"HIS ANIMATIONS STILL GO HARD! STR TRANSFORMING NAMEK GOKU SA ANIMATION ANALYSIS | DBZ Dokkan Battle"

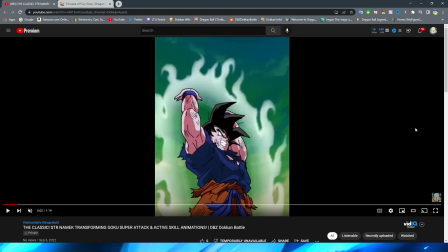Those thick black lines, and it almost looks a little bit more like a story asset. But I think, again, that's just because this is sort of an in-between shot.
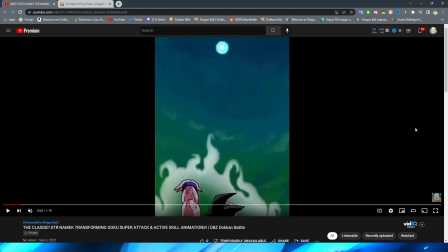Again, though, the aura does look really, really nice for sure. So then, of course, you pan up to the Spirit Bomb in the sky.
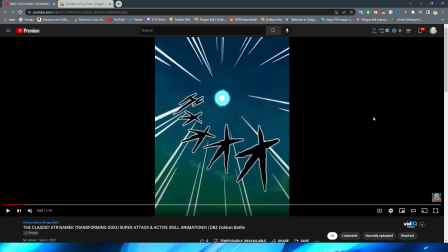And I have to say, I was always impressed with how the Spirit Bomb looked. I love those anime lines to sort of focus on it. Obviously, if it's getting bigger, or as it's getting bigger, excuse me. I think they nailed the look of the Spirit Bomb to the T, right? For sure. Like, this looks exactly how it looks like in the anime.
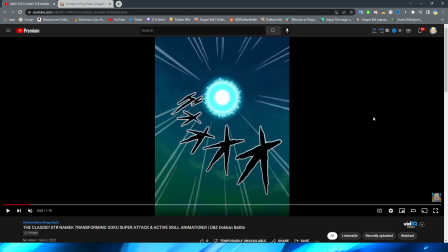I remember thinking that too when this animation dropped. I was like, hey, yo, hold on. That looks exactly how it does in the anime. So they do a very good job of capturing the Spirit Bomb's likeness as well.
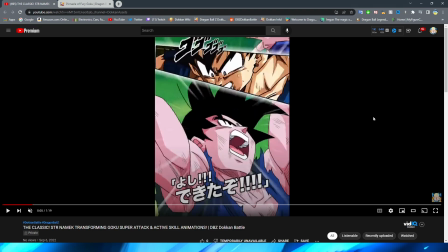And, by the way, another fantastic way to transition between assets here, because obviously now we pan back down, and this is a much higher quality asset of Goku here, right?
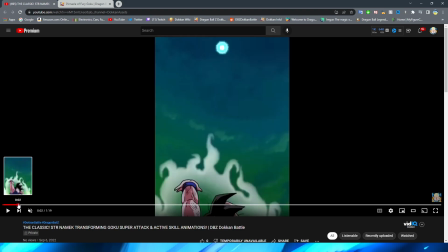Obviously, we have the kind of one that we were talking about before where it's a little bit lower quality,
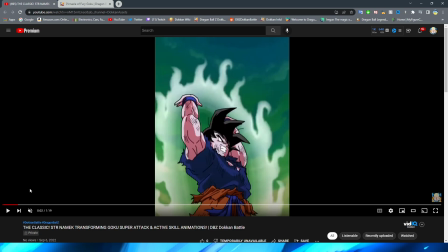but they have it pan up to the Spirit Bomb, right?
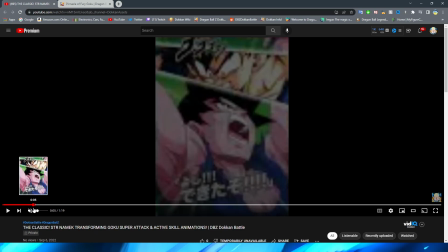And then, when they pan back down to Goku, it's this nice high-quality asset.
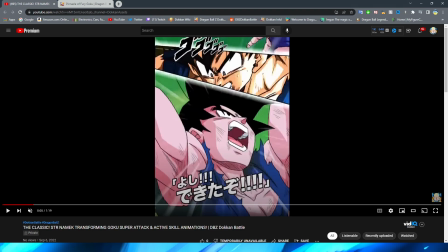Definitely a very cool way to do things, for sure, right? I like when essays take a little bit more of an abstract approach to transitioning between scenes and assets, because it makes it just feel a lot more enjoyable than jump cutting between scenes,
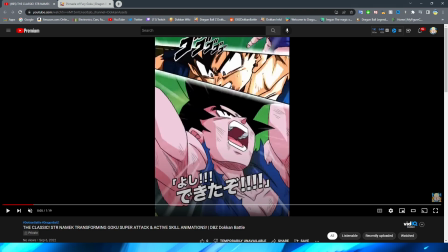and obviously it makes it feel a lot of bit more cohesive is what I meant to say. So moving on, right? We have Goku obviously standing there screaming up to the heavens.
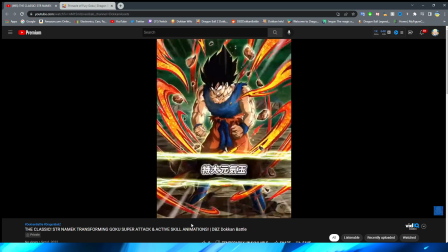Sorry, I didn't mean to make it full screen on you. The white flash to the card art, of course.
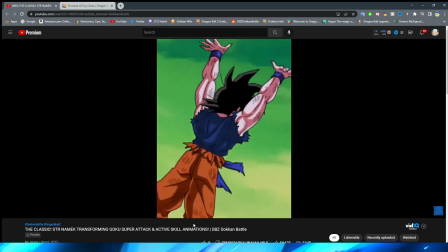And then we have the throwdown, which this scene I always thought was pretty cool.
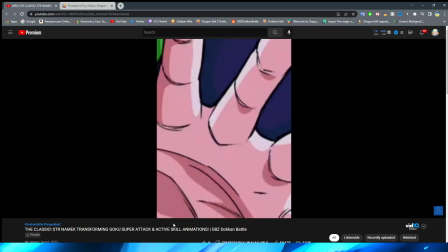How they have it sort of revolve around Goku, right, as he throws the Spirit Bomb down.
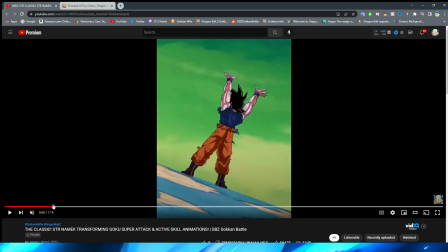Obviously, with the way that modern Dokkan animations are,
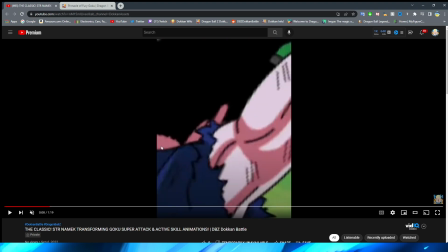I could definitely see if this came out today, they would have some nice rotoscoping on this,
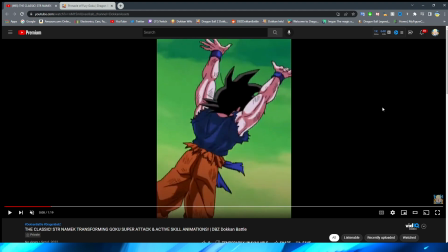basically giving it the effect of it was 3D rather than fading in between these different assets,
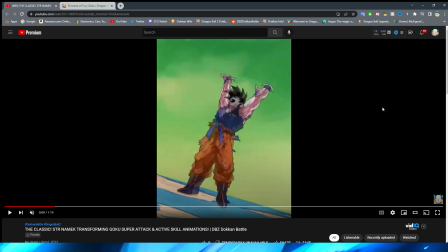right? It doesn't look too bad, and it definitely fits for the time. However, I think some of these shots you can definitely tell when you're watching the animations. You're like, oh boy, that's a transition if I've ever seen one. Like, this one is pretty drastic between those two shots.
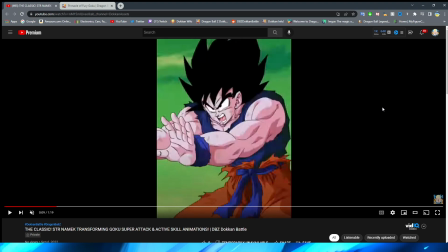And funny enough, Goku transitions very quickly to the throw. It is only a couple of frames, basically, to him throwing the actual ball.
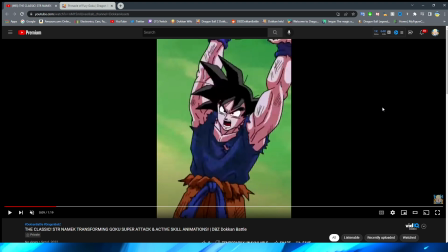You have his hands in the air, and one little one where his hands are now sort of flat, and then immediately forward.
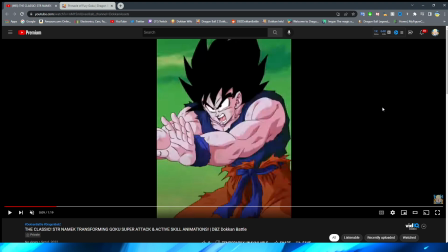By the way, this asset, I don't think I've ever really taken a look at this in fine detail. This is a very nice Goku shot right here. That looks great, if I do say so myself.
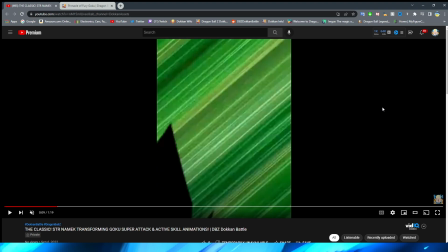Very, very cool. It looks fantastic. So they have the zoom in on it, and this is a very interesting way of doing this too.
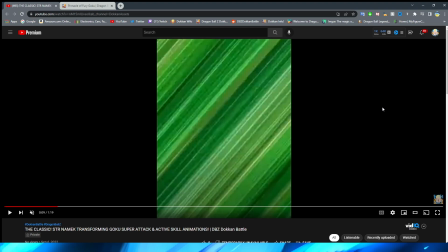So they zoom in on it and have it sort of fly off screen, where they have these anime motion lines sort of cover the screen.
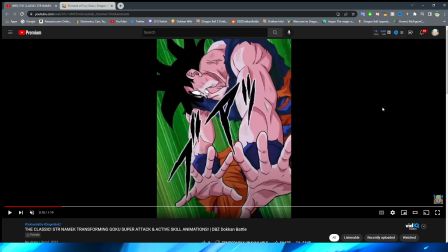And then, right, obviously we have the transition to the asset of Goku, quote unquote, throwing the ball, right, which is just the PNG. Again, I think this is a nice way to sort of work around the fact that they don't have the, you know, animation prowess at this time to make Goku fully throw the ball.
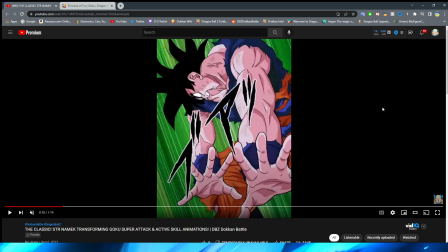Or maybe they do, because in some of these other shots it kind of looks like they could have done it, but of course, you know, we're taking into consideration when these units came out.
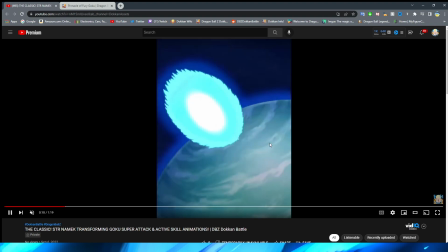So, you know, it's a good way to work around that sort of thing, I feel like, for sure. Then obviously we have the Spirit Bomb, which looks fantastic, if I do say so myself.
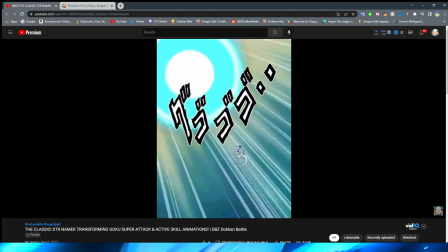Again, I think they absolutely nailed it on the look. Even as it approaches Frieza, again, looks fantastic.
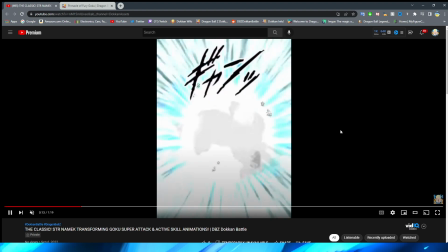The blue light covering the background.
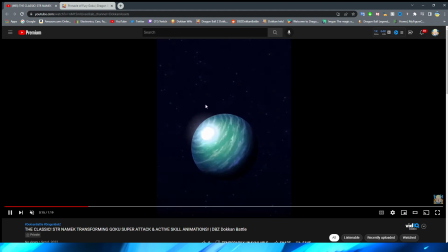We have sort of a basic Dokkan explosion here, but that is sort of just the in-between for the explosion when the Spirit Bomb actually hits Planet Namek. And that shot looks really nice too, with obviously the Spirit Bomb colliding with Namek.
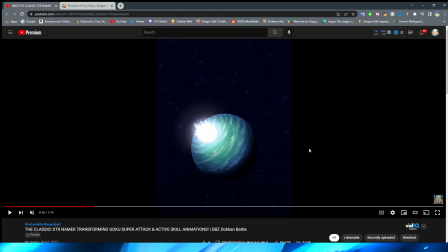I think that they've always done a pretty good job on the space aesthetic shots, I guess you would say.